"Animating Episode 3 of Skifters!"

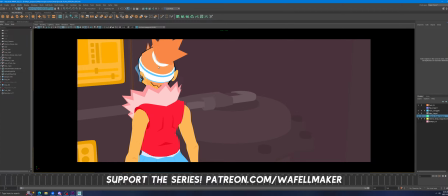It creates a lot of visual clarity as to where things are because now we have this black outline that tells us where things are.
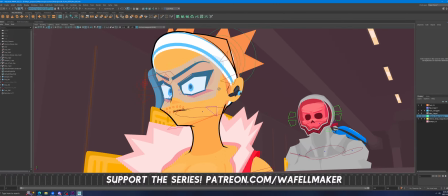You could go through my entire project and put these lines on there, and it would look way more traditional.
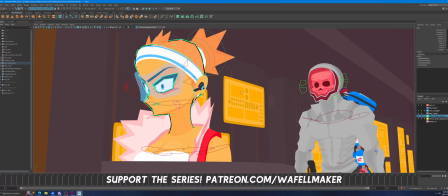I dislike this very much. I think it's every pick a show. Everyone does it. It's so helpful. It's the way that we do things. You draw things with outlines, and then you
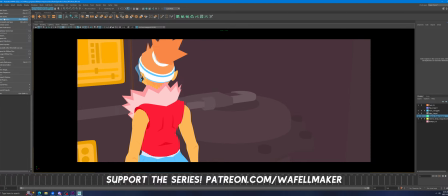use those outlines to fill with color, and you create your shot that way. Like, that's a great thing. You know what I mean? Yeah, thick outlines, Attack on Titan Season 1, you got it. The more visual noise you have on something, the more black, like
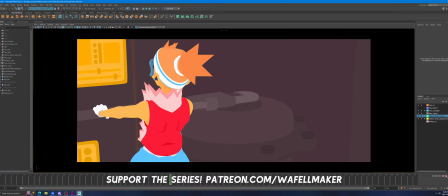scribbles and like cross-stitching and cross-hatching and gradients and like making things like look like kind of like dirty.
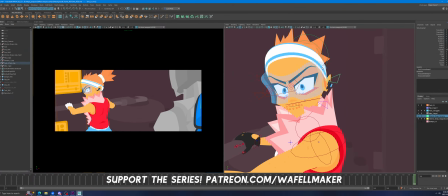That kind of stuff I don't like. The less of that you have, the better.
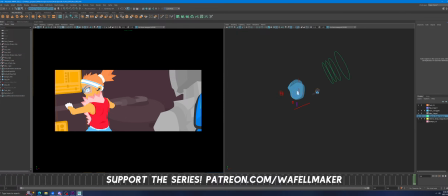So if you look at Promare, it's very
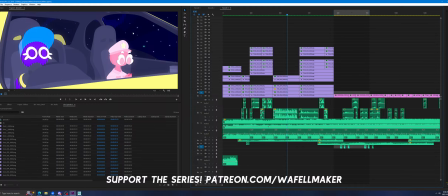like this. Like this, the sky is blue, damper is pink, flip is purple. You don't need black outlines to separate these things because I've intentionally made this style, for better or worse, you might not like it, but I've intentionally made this style separate all these things.
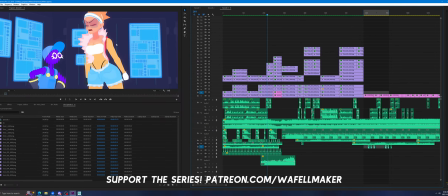You know, like it's very clear where things are despite the fact that we don't have these outlines, and that is
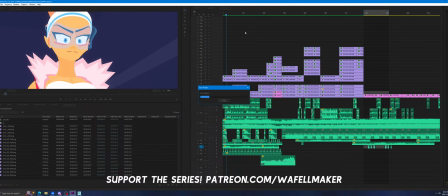it creates limitations. It's a double-edged sword, and some people don't love it. I get that. But this, when people combine, like, I love your style, it's like, and they can't put their finger on it, it's usually that's what's going on.
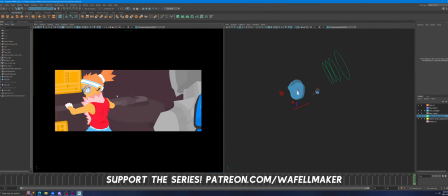Is it's hyper colorful to make up for the fact that we don't have these black anime outlines on everything, because I strongly dislike
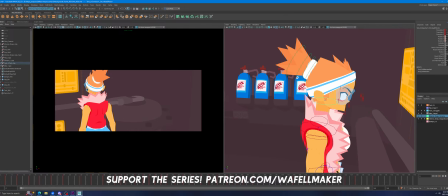those lines, which is why I like Promare so much, and why my stuff looks like that, because Promare does not...
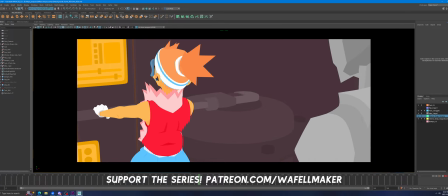It has those lines, but it doesn't lean on them nearly as much, and it also...
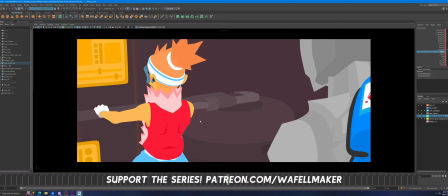It doesn't lean on those lines like most anime do, and when it does, they're not like classic, like pure black.
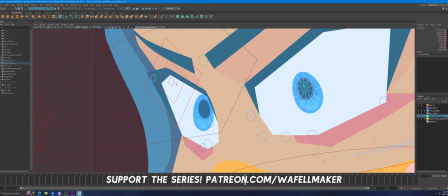Like they're like colored as closely as they can be to like the characters' like original colors,
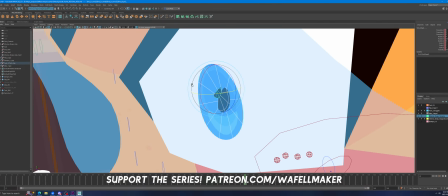to keep it at a minimum. And I don't know, I have never seen an interview or anything about that movie. I don't know why they chose to do that for that movie or what. But I definitely prefer that kind of thing,
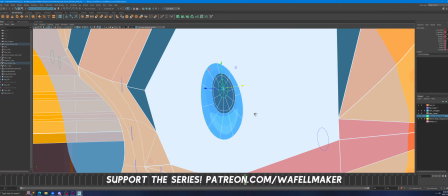which is why that movie resonates with me and looks like my stuff, because that's like, it's not because of that movie, but it's just a really good example of like, look, like it can be done.
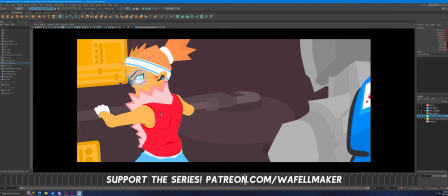And I respect that movie very much. Definitely visually one of my favorite pieces ever. Can Torque just summon golf clubs, or does she carry it around? Because in the first episode she had her bag, and later she summons a club. Yeah, she keeps summoning clubs.
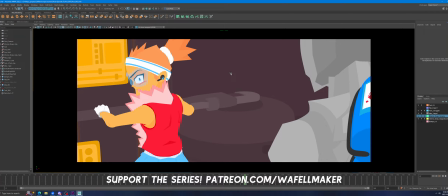Yeah, she has the ability to kind of like spawn it in. It does make it more visually pleasing, at least for your style. Thanks. Yeah, that's kind of the goal, is to make it so that like,
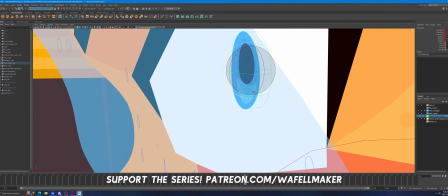I used to do it that way, like on some of my older pieces. Nothing that is on my channel right now. but